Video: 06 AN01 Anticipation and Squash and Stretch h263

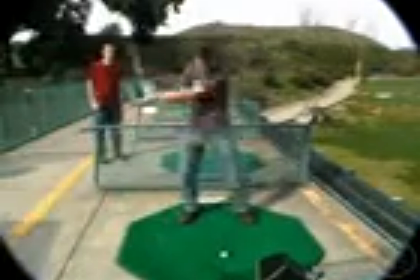It's going to be off. That's how people have hooks and slices and all these things.
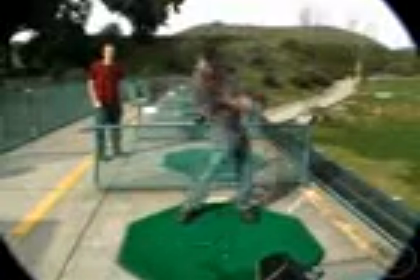It's because there's so many different things happening in a golf swing, but it all comes together to create the golf swing. The same thing is true with animation. You know, you have all these different things to keep track of. Anticipation, squash and stretch, follow through, overlap, arcs, all these different things come together to create animation, and none of them are more important than the others. But just like with anything, if you're building a house, you know, you got to start somewhere. You got to start with something. And anticipation should be definitely one of the first things that you really study and really pay attention to. You know, it's important to learn, for example, when to use anticipation before when not to use anticipation.
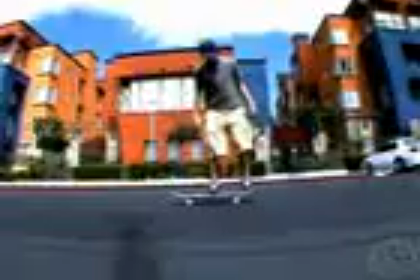First you got to get a good solid grasp of how the basic mechanical function of it works, why it exists, why is it one of the principles of animation. It's because it exists in nature. It exists in everything that we do. If you just notice, like before doing that trick, I actually
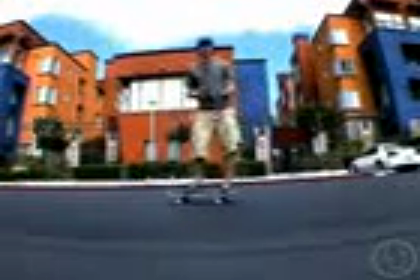went down before actually like doing the jump. That's really important in animation.
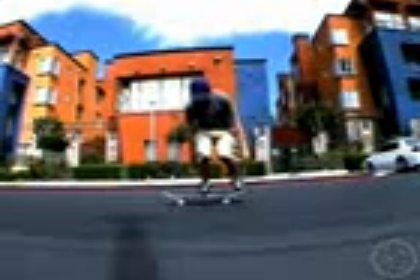We have to anticipate the move. There's different ways of anticipating a move, and there's different reasons why we do that.
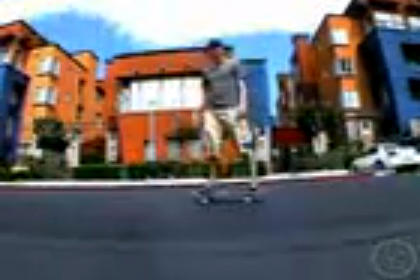But on a very basic, level, physics-wise, I'm anticipating because I need to get some energy to do the trick.
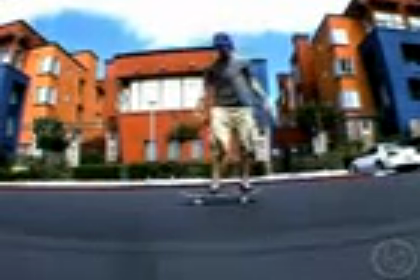So, like, if I want to do a jump, I cannot just fly. I cannot just like.
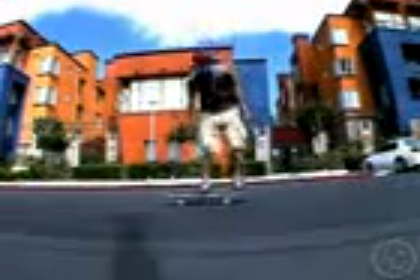I have to like basically get some energy and then do the trick.
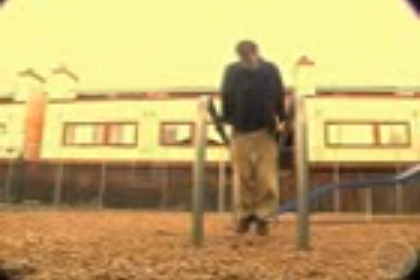If I'm up on this thing, I cannot lift up my right hand without anticipating left first. If I do, I'm just going right down, right? But if I anticipate to the left a little bit first, I've got a little time to lift that up, right?
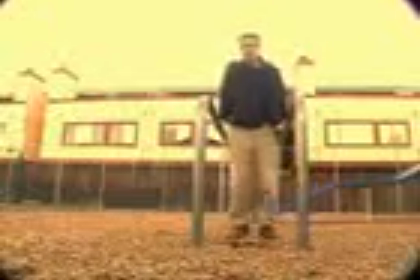If I come over here, it gives me a little bit of time. If I just barely go over that way, it gives me a really short amount of time.
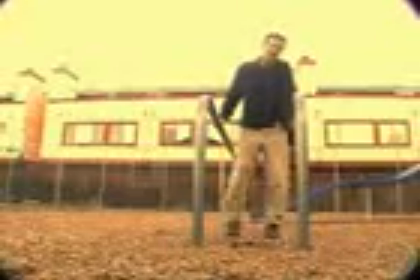But if I go over to the left a lot, I can hold it up for a fair amount of time, right?
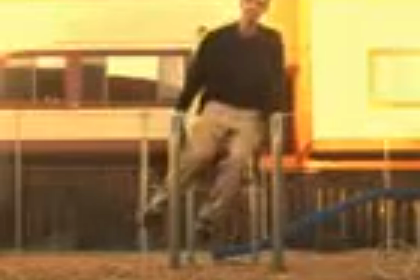That principle applies to everything that we do. Every movement that we take, every motion that we do, every action that we do.
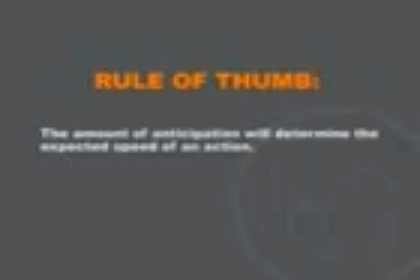The less anticipation you have, the slower and the weaker the expected action. If you put just a little bit of anticipation, anybody watching that animation is going to automatically assume that a small movement is on the way,
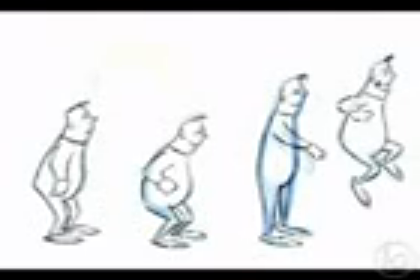a small action is on the way, a small gesture is about to happen.
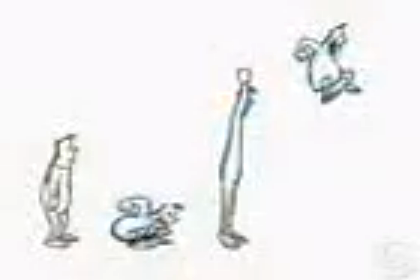If you put a great big anticipation, they're absolutely 100% expecting something really big to happen. A really big movement, or if you really do one of those big, whoop,
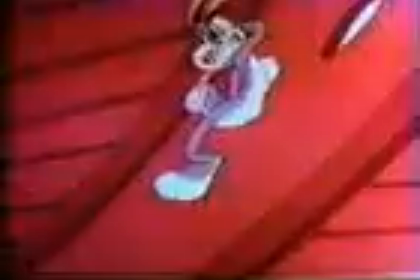boing, they're going to expect your character to take off like a rocket, right? Conversely, if I'm going to get up out of the chair, and let's say that my anticipation to get up out of the chair is just to kind of dip down just a little bit and rock forward, and I get to here, and maybe I do a little anticipation down and then up. That's a slow get up, right? A little bit down and then up. If my anticipation to get up is this, you're going to expect me to like a big anticipation can be followed by an amazingly quick, almost unbelievable action. And a really slow, a small anticipation needs to be a slower action.
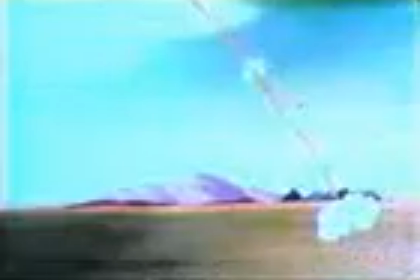When the coyote rears back and he goes back on one leg and he's there and he's there, and then poof, and then he's just gone, and it's not even a drawing, it's a line,
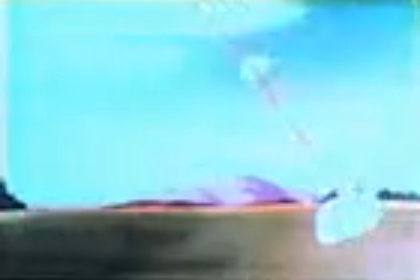and then followed by smoke. Well, if you had a character that zipped around like that, you wouldn't believe it, but the anticipation set up that action that was going on, so it made it believable. That anticipation is something that just kind of sets up an action and makes it seem real. A really big anticipation and a really solid,
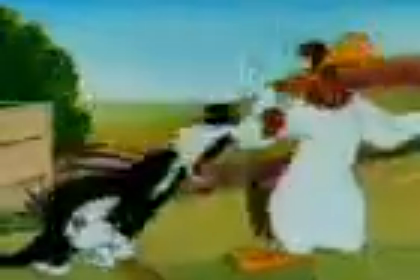big follow-through at the end of an action can sell a really fast action, really fast.
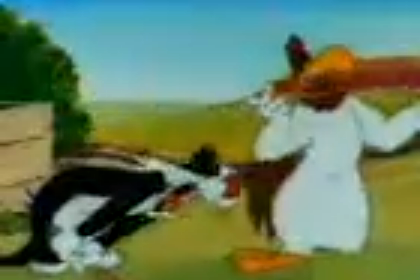You can have a punching animation, for example. The actual punch could be 2 frames, 3 frames.
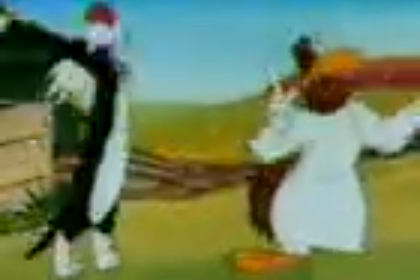If you've got a really big wind-up and a really big follow-through, that'll work.